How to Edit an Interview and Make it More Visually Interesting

All right, no budget audience. Are you doing some interviews and you want to try to come up with some ways maybe to make them a little more interesting or visually engaging? Often when doing interviews, we find that we're just sitting across from somebody talking and videoing that conversation. But there are little tips and tricks that you can do to make that a bit more engaging to the watching audience. So I'm going to take an interview that we recently did and see if we can't cut it down as well as make it a bit more interesting.
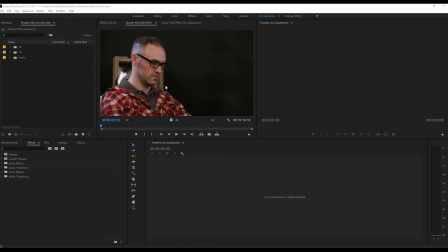[0:31]
With us, we use two cameras. Most documentary-style shoots go over the shoulder, over the shoulder,
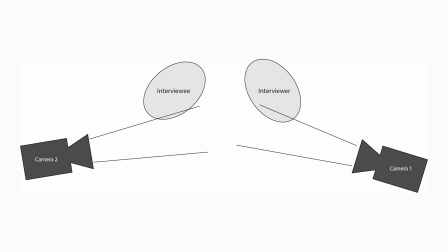[0:39]
or if there's two cameras, or if there's just one camera focusing on the interviewee.
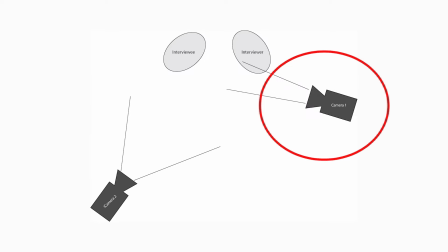[0:43]
Ours are a little different where we have camera one over here and camera two over here,
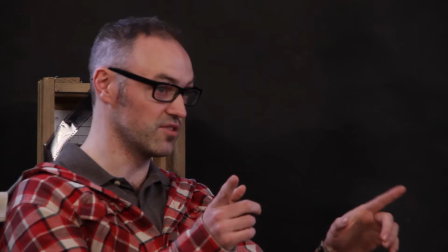[0:49]
camera one being the one that's focused on the interviewee with camera two being on the wider view.
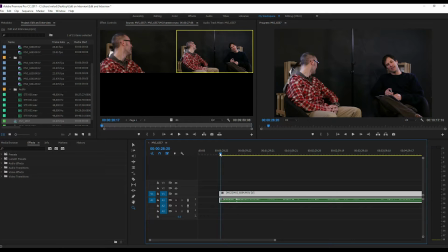[0:56]
One of the key things with editing a interview that often gets lost is you really want to ask yourself what the key point is that you're trying to make with this interview.
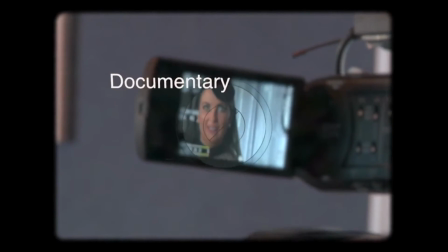[1:08]
For this particular one it's because he is a documentarian filmmaker and
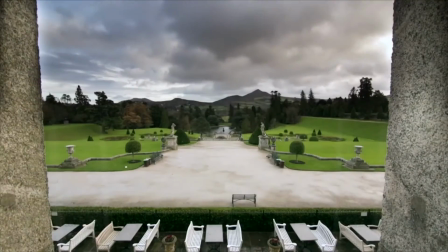[1:14]
he has a lot of experience doing interviews with other people so we wanted to get that information out on making documentaries,
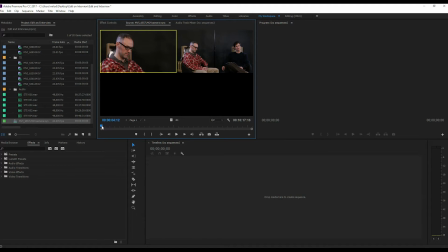[1:20]
on doing interviews, that kind of stuff. And I think this is a problem that a lot of filmmakers and documentary makers make is they think they need to include everything.
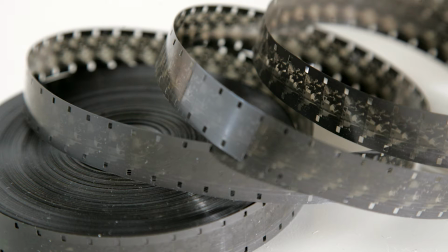[1:28]
It's like, we've shot this footage, well we don't want it to go to waste, so let's include it. I'm just gonna kind of play it in.
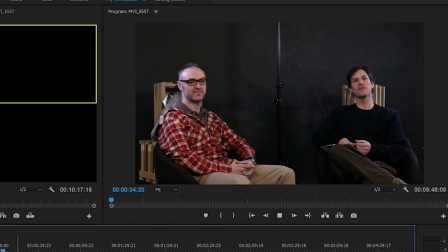[1:36]
Obviously the intro is a necessary item.
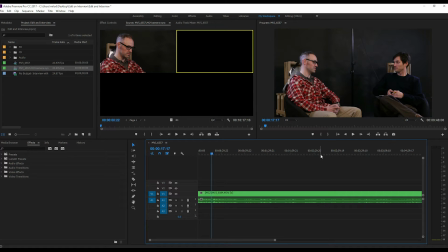[1:43]
This is where we would have those pop-ups. Now what would be nice here is if we had put some rollovers or cutaways. Since I mentioned that he had worked on this documentary, why don't we find a cutaway or something like that and throw that in here.
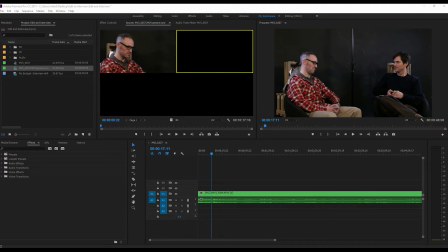[2:00]
When we're doing interviews we'll ask the interviewee to send us a clip or a promo of whatever it is we're talking about.
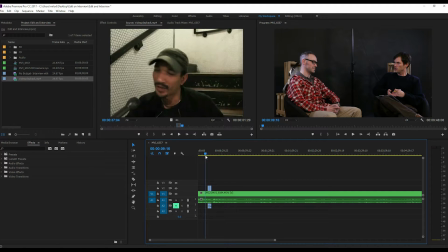[2:10]
Okay, we'll drag these onto the timeline and watch how this works.
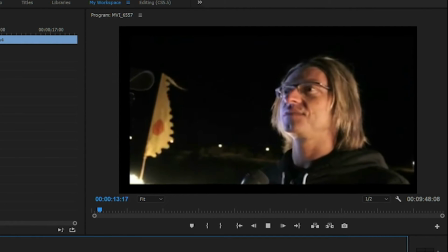[2:14] The hat show for Irish TV, and he made a fantastic documentary called Underestimated.
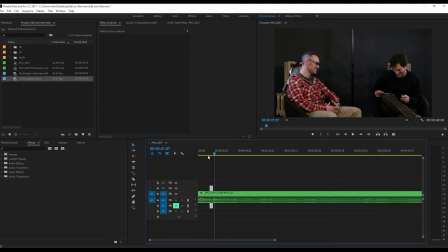[2:22]
We're making it a little bit more visually entertaining here because when you're watching it, it's two people talking. It might be well suited for a podcast because you just need to listen to it, but when it comes to watching it, you want to see something to make it more visually stimulating. So let's keep playing along here and see what we get.
Two minutes ago.
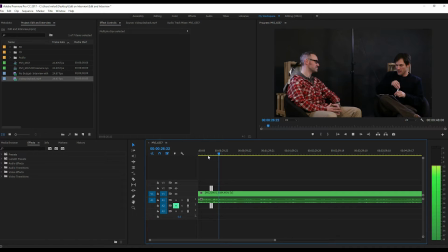[2:41]
Well, and what's impressive is if I got your name right, because usually I mess up everybody's Do we really need that kind of like little side conversation?
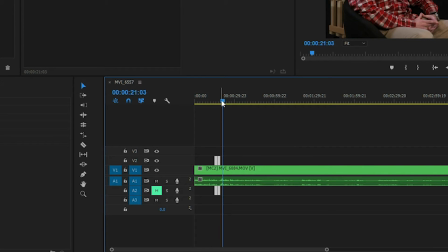[2:50]
Probably not.
I told you two minutes ago.
So let's get rid of that.
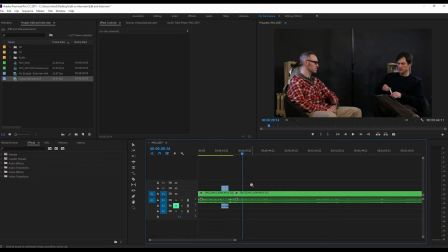[2:58] Kind of changing the way we do the interview a little bit. And what I really .
Don't need that little bit of me like, oh, this is going to change the way we do the interview.
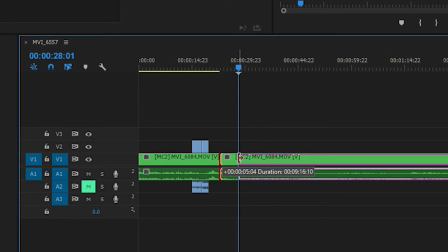[3:06]
Who cares, right?
But I really .
So now watch.
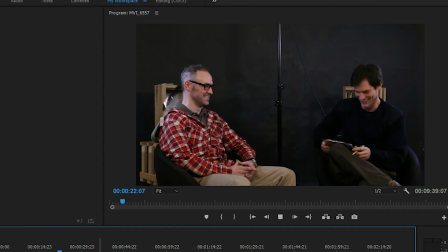[3:13] Two minutes ago . What I really .
Now it doesn't look really all that great, and the reason being of course is because we have that little bump where I now clip cut it out.
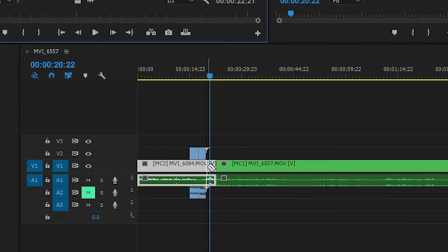[3:23]
So I'm going to take a little bit, a little slice of that, grab
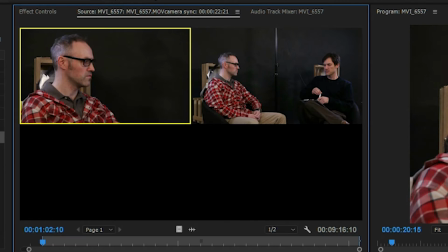[3:31]
that little video clip, cut over to him, take the second piece, back to the both of us.
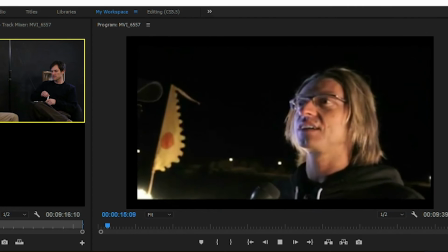[3:37]
Now watch. Cutting to the documentary, you know what we're talking about.
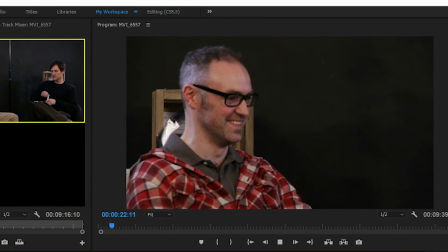[3:43] I wrote it down. I know. I really do. Two minutes ago. What I'd really like to talk about is, since you have so much experience in television...
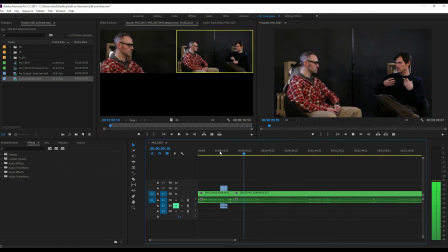[3:50]
See, and we're going into what's really important here.
Let's talk about doing interviews, because you're such an expert at it. You sort of interviewed me, and now it's my turn to return the favor. Ask somebody who's...
And we talked about his interview with me, right? So why not throw in something with that interview, which I happen to have?
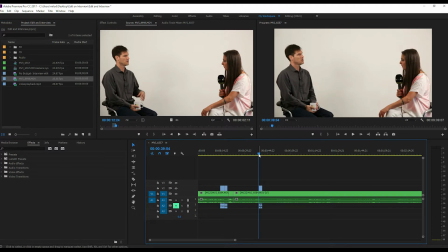[4:08]
We just need a brief second of it.
An expert at it. You sort of interviewed me.
And by sorta I mean he didn't do the interview, he ran the camera, he produced this, but you'll see.
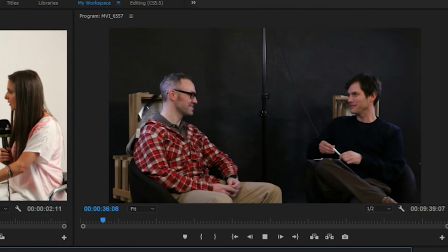[4:20] You sorta interviewed me, and now it's my turn to return the favor.
And just a nice little rollover, so we're visually keeping this interesting to watch.
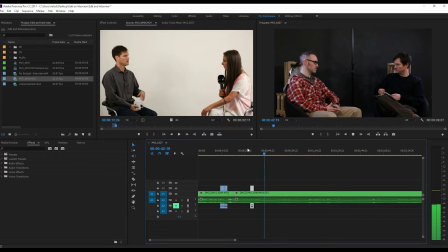[4:28] So how many people would you say you've interviewed over the years? 112 shows.
He's doing the talking.
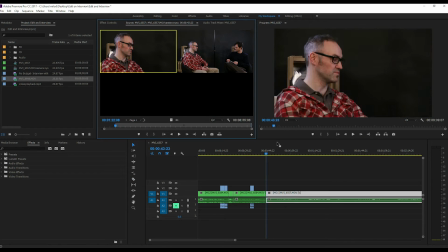[4:33]
Let's move this over to him. So we got me asking the question, then we jump into him.
Okay, that's a good crowd.
Me asking the question?
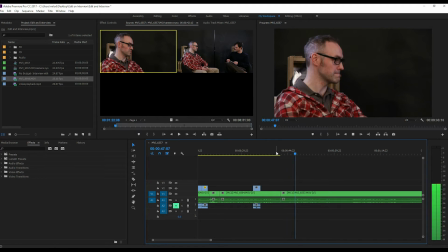[4:48] 350, 400. Okay. That's a good crowd.
I'm going to cut back to me here.
When you're...
Again, we don't necessarily need my ums, which I know I'm really bad at.
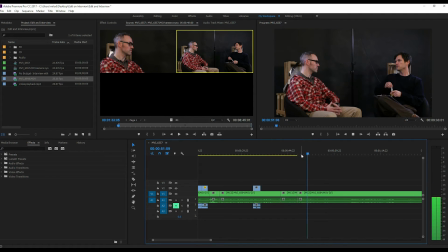[5:03] When you're sitting down with somebody, what do you do to kind of loosen them up a little bit? You have to break the ice. It's really important.
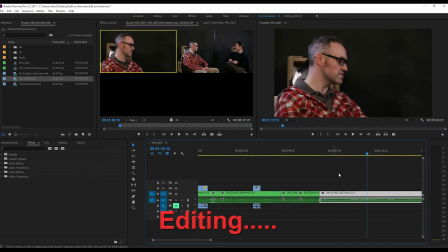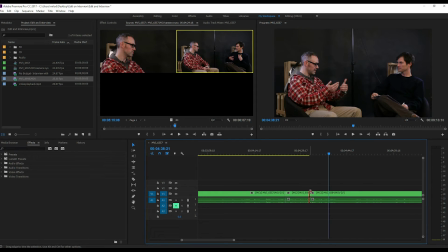[5:19]
I'm going to pause here for just a second. What we're talking about here is Irish TV and Wickel County Mountain. We're talking about something that's kind of unrelated to the actual subject at hand, which is doing a good interview.
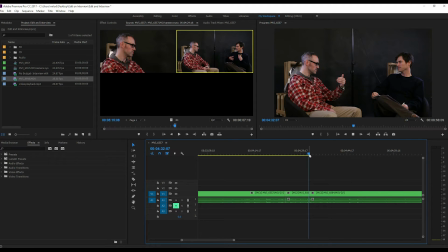[5:35]
Now what I'm doing is cutting all that out and getting it down to what really matters.
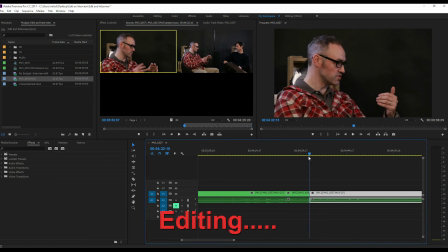and another little tip here is if you've got multi-camera which you're cutting stuff out you can then cut from
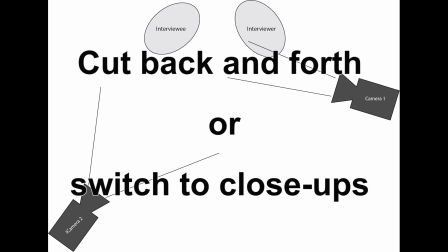[5:51]
one camera shot to the next in order to make those cut points not so noticeable
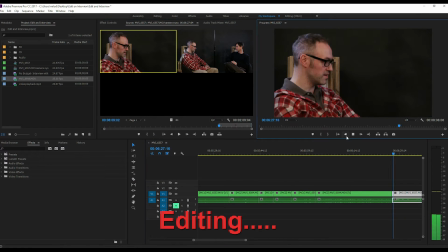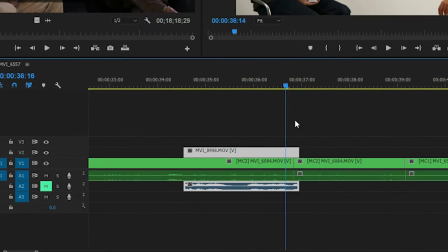[6:02]
what I'm doing here is I've got this cut point that I created but I actually want to keep it on the two-person wide so since I have
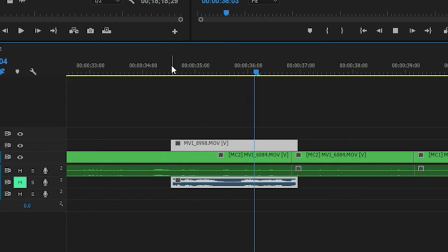[6:11]
that b-roll from the interview that they did with me what I can then do is just kind of move it over there a little bit and so that way there's no noticeable edit point.
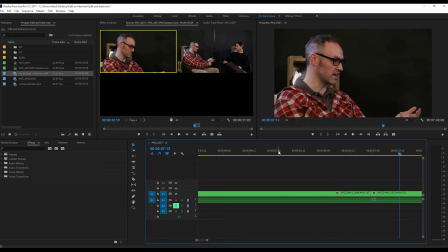[6:26]
Okay so here we get this little bit where he's talking about the Dublin Convention Center right so we've had kind of a lot of just talking and in
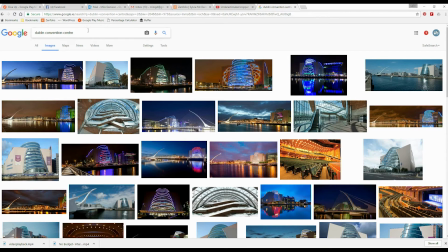[6:33]
essence cutting back and forth between me and him but let's jump over to search engine and we'll look up the Dublin Convention I'm going to
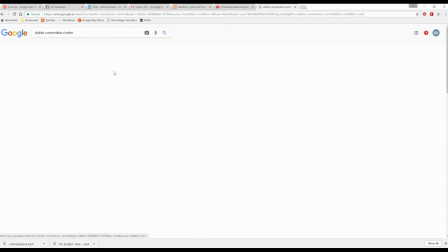[6:41]
try to find something that's labeled for reuse and see what I've got for a picture.
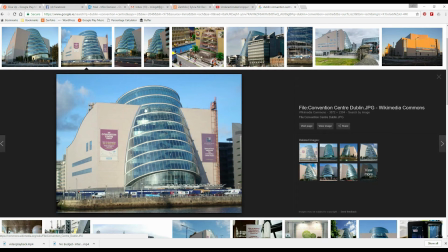[6:49]
And here we go. So here's the Wikimedia one. So let's download that.
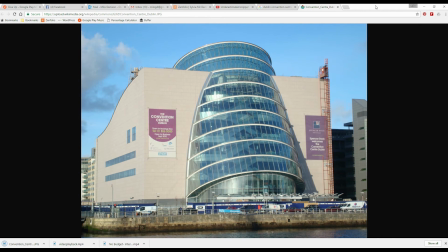[6:55]
Add it to there.
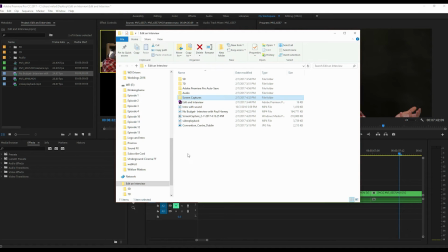[6:59]
Bring it into my edit.
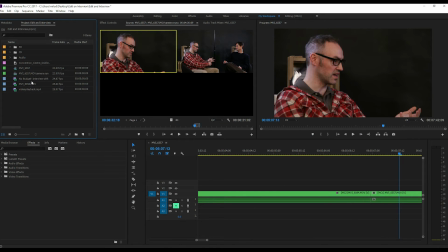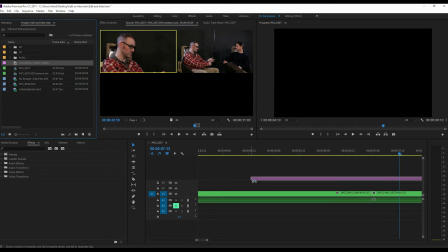[7:05]
And now I've got like another nice little rollover type thing that I can use.
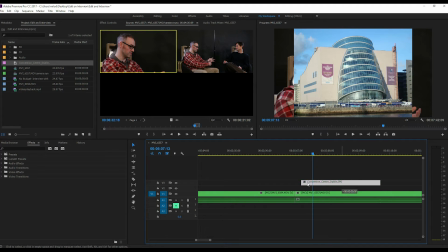[7:11]
It doesn't necessarily need to be super long, he just mentioned the Convention Center.
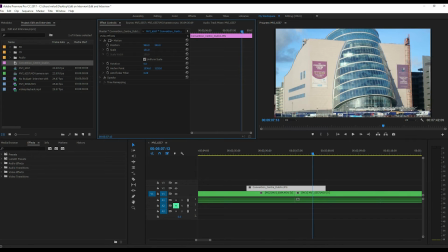[7:18]
Curse the size a little bit so it's taking up the whole screen.
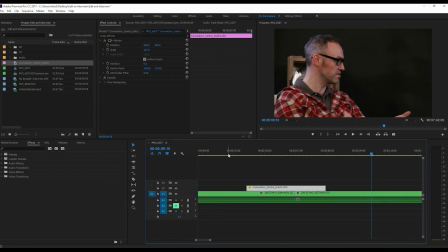[7:26]
Nothing necessary, we don't really need a picture of the Dublin Convention Center, but since he's talking about it, why not show it as well? This is show not tell, and this is the exact same thing that you want to go for when you're editing a video.
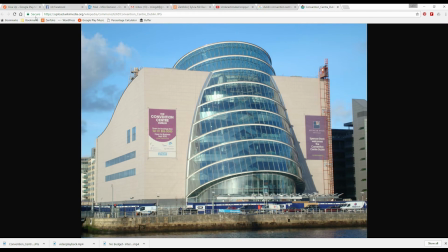[7:41]
Talking about somebody working in a fruit and veg shop, so we could potentially try to find some video.
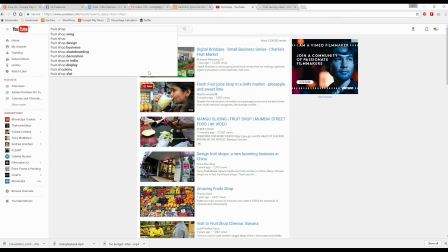[7:48]
Don't need the word video in there. And since we're on YouTube,
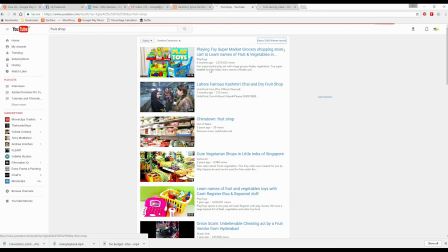[7:54]
what you want then is to adjust your filters so that we are looking for something that's available via Creative Commons.
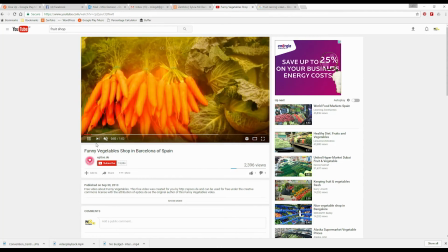[8:02]
I could find something that I like and then potentially contact them and see if I can use the
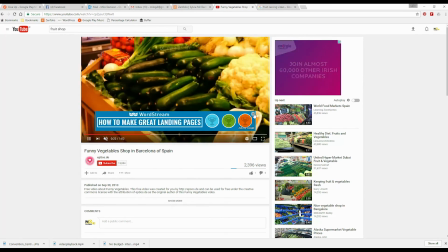[8:08]
footage or I can just find something that's available via Creative Commons which in this case,
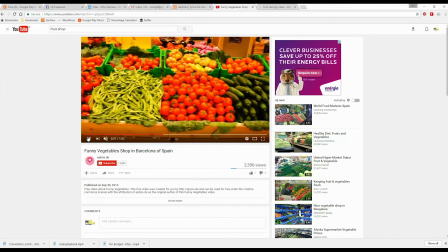[8:15]
let's go with this one.